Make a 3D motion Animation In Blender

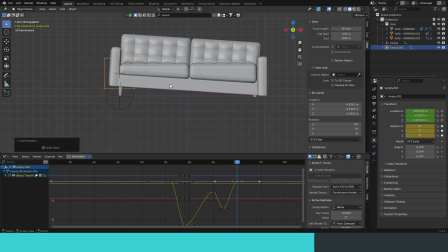[20:44]
So it's almost the same secondary animation as this couch, but with 1 or 2 frame offset. So let's clean and let's only work on the Y rotation. So again, we want the first and the last animation to be vector, or like to have
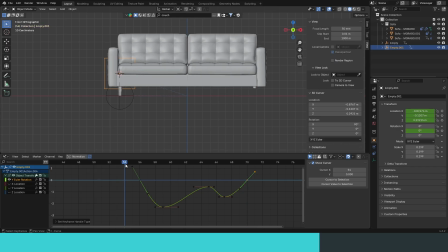[21:04]
rather fast in, ease out. So because it's bouncing after all. So let's see. Yeah, we need to. This also need to be vector. So let's make that the middle, make that a bit larger, smaller. Yeah. Let's see.
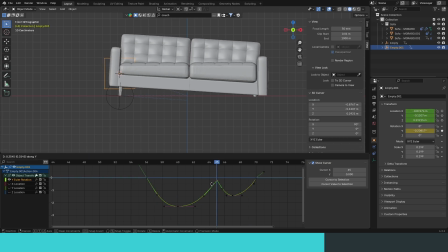[21:26]
I want this to touch, so let's go down. Yeah, I don't want the second bounce to be as dramatic, so let's make it like this. Let's make this vector. Let's see.
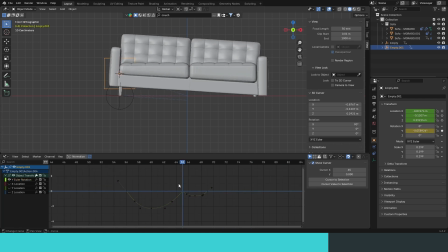Let's move all of this one from the right.
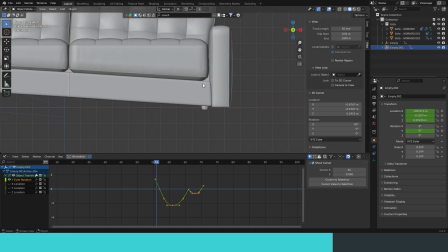[21:57]
So yeah, I like this, but I need it to when the couch bounce, I need to have like similar animation to it.
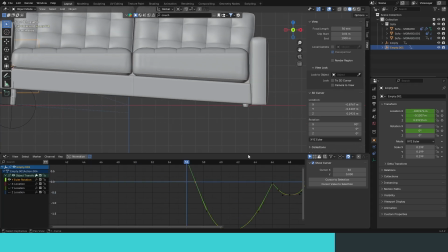[22:06]
So let's see. At this frame, I need it to be, so at 56 it has like have a zero rotation, and at 57 it's gonna move a bit, so it's gonna be vector. So, yeah, something like that. Yeah, maybe this can have a 3 bounce to make it a bit different. So very subtle, very quick bounce.
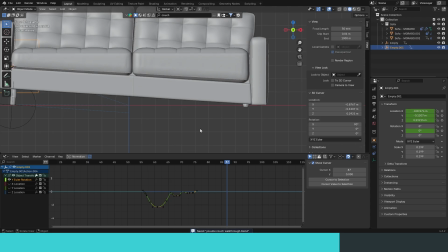[22:26]
Let's see. Maybe yes, a bit slow. Only 1, 2 frames.
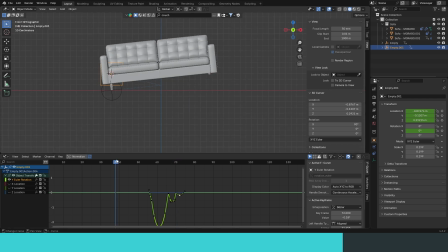[22:38]
Yeah, I like them. Yeah, I like that.
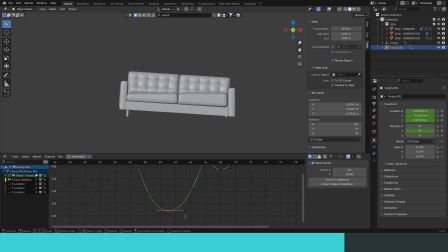[22:45]
Maybe the first bounce is a bit too dramatic. Let's settle it down a bit.
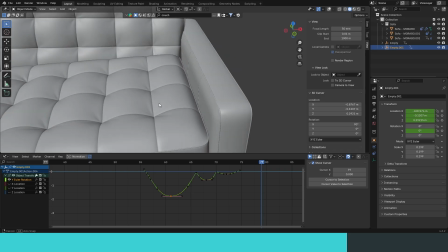[22:55]
Now, let's see if there's any artifact that we can work on.
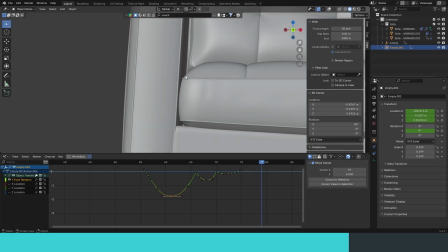[23:02]
I don't like that this collapse with each other, so we can go to the
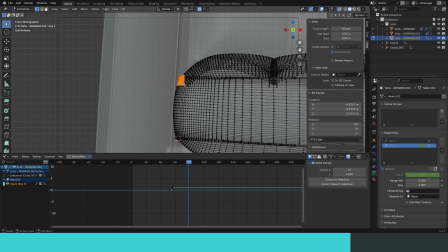[23:09]
shape key and we can deform this a bit. Let's turn all control, so we can object.
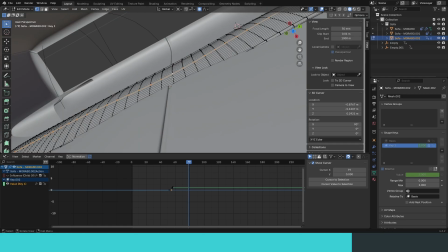[23:15]
So this is a button district, so we can have like some sort of creases. Let's choose one point and move it.
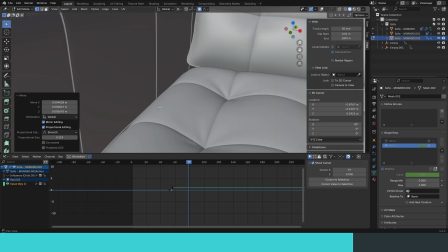[23:21]
Yeah, something like that. Yeah, like so.
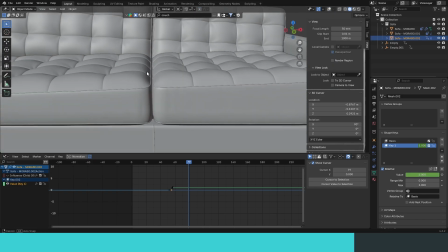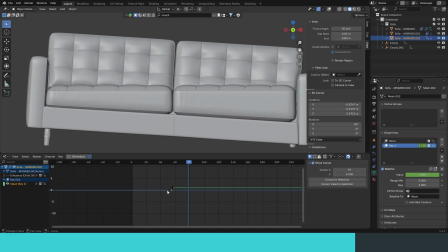[23:30]
So interference.
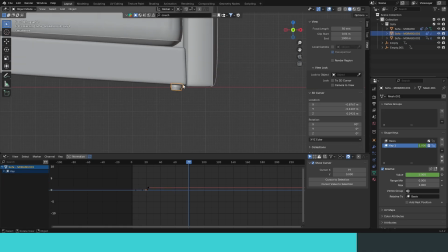[23:34]
So we can get rid of this now. So let's see.
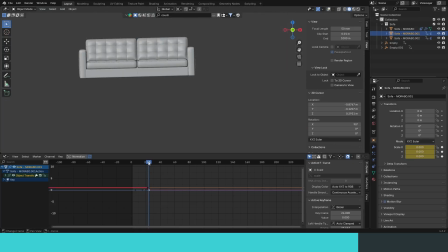[23:38]
Once it's set here, so let's see. Here it has yellow form, and 4 frames is here. Yeah. So let's see how I Oh yeah, yeah, we can have that so we can separate all and delete the animations.
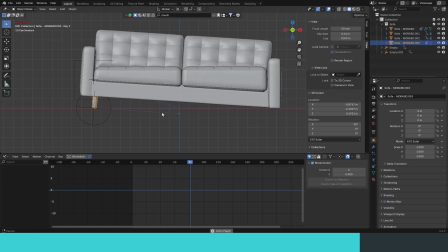[23:48]
Yeah.
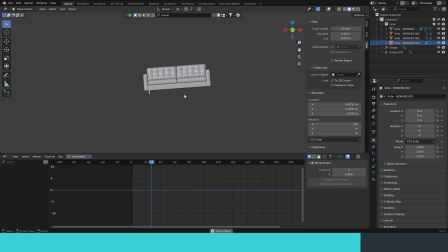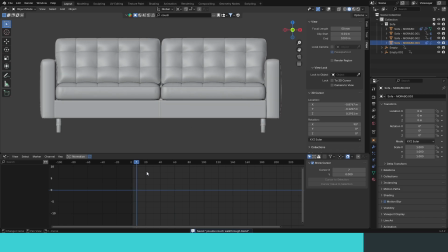[24:01]
Like that, let's set our frame range from 0 to, let's say 100.
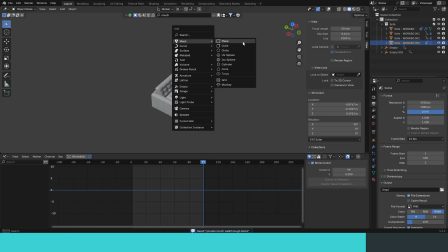[24:11]
Let's work on the render. So I'm gonna make a simple render. So let's make a toggle.
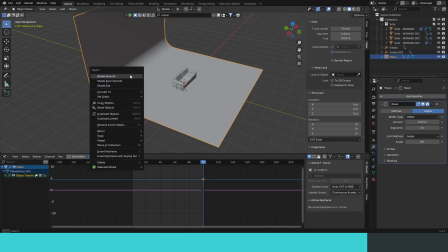[24:15]
Let's add a label modifier. Something like that. Let's add a arrow. So I need to make this 200.
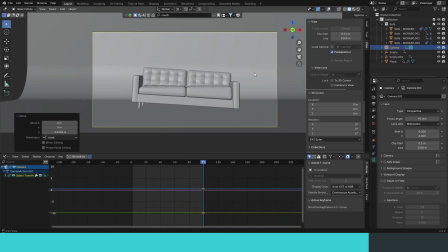[24:21]
So let's make this fairly dramatic. Make this let's say 5. Yeah, 5 seems. Yeah, that's great. So let's also make this really something like that.
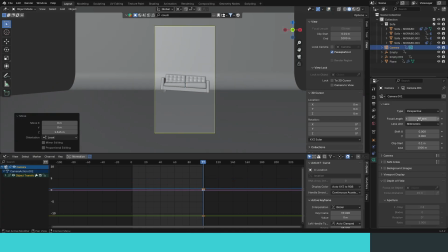[24:27]
Yeah, we can do other for these. Yes, we have to increase our focus. We can go down. Something like that. Maybe we have to get separate. We can up it down.
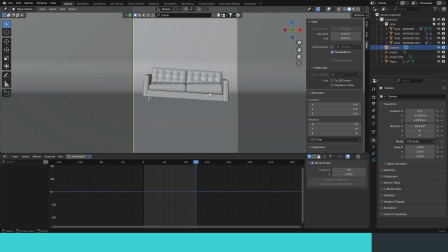[24:33]
Yeah, like that. Let's change. Yeah, let's do these plugins. So let's choose. This is how I choose cycle, but let's do it. Yes, it's not really managing.
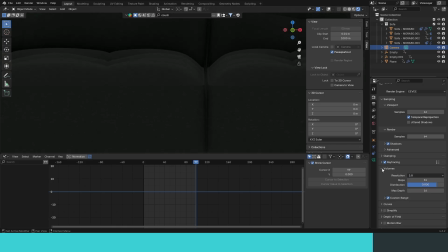[24:38]
It's really interesting. Yeah, let's go to let's make a home. And it's supposed to be. Let's see. Let's make a image. We can go. Let's down to 5.
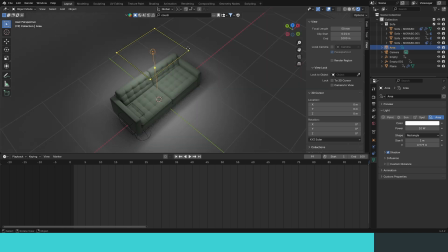[24:43]
Let's add a light. Let's add a light. So that's the off of the now. Let's make it. Let's make our whole couch. Yeah. Yeah, the multi so let's just like I said.
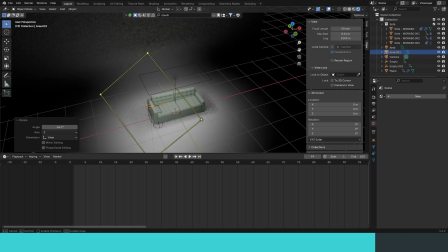[24:49]
Okay, let's add another light. The light around here.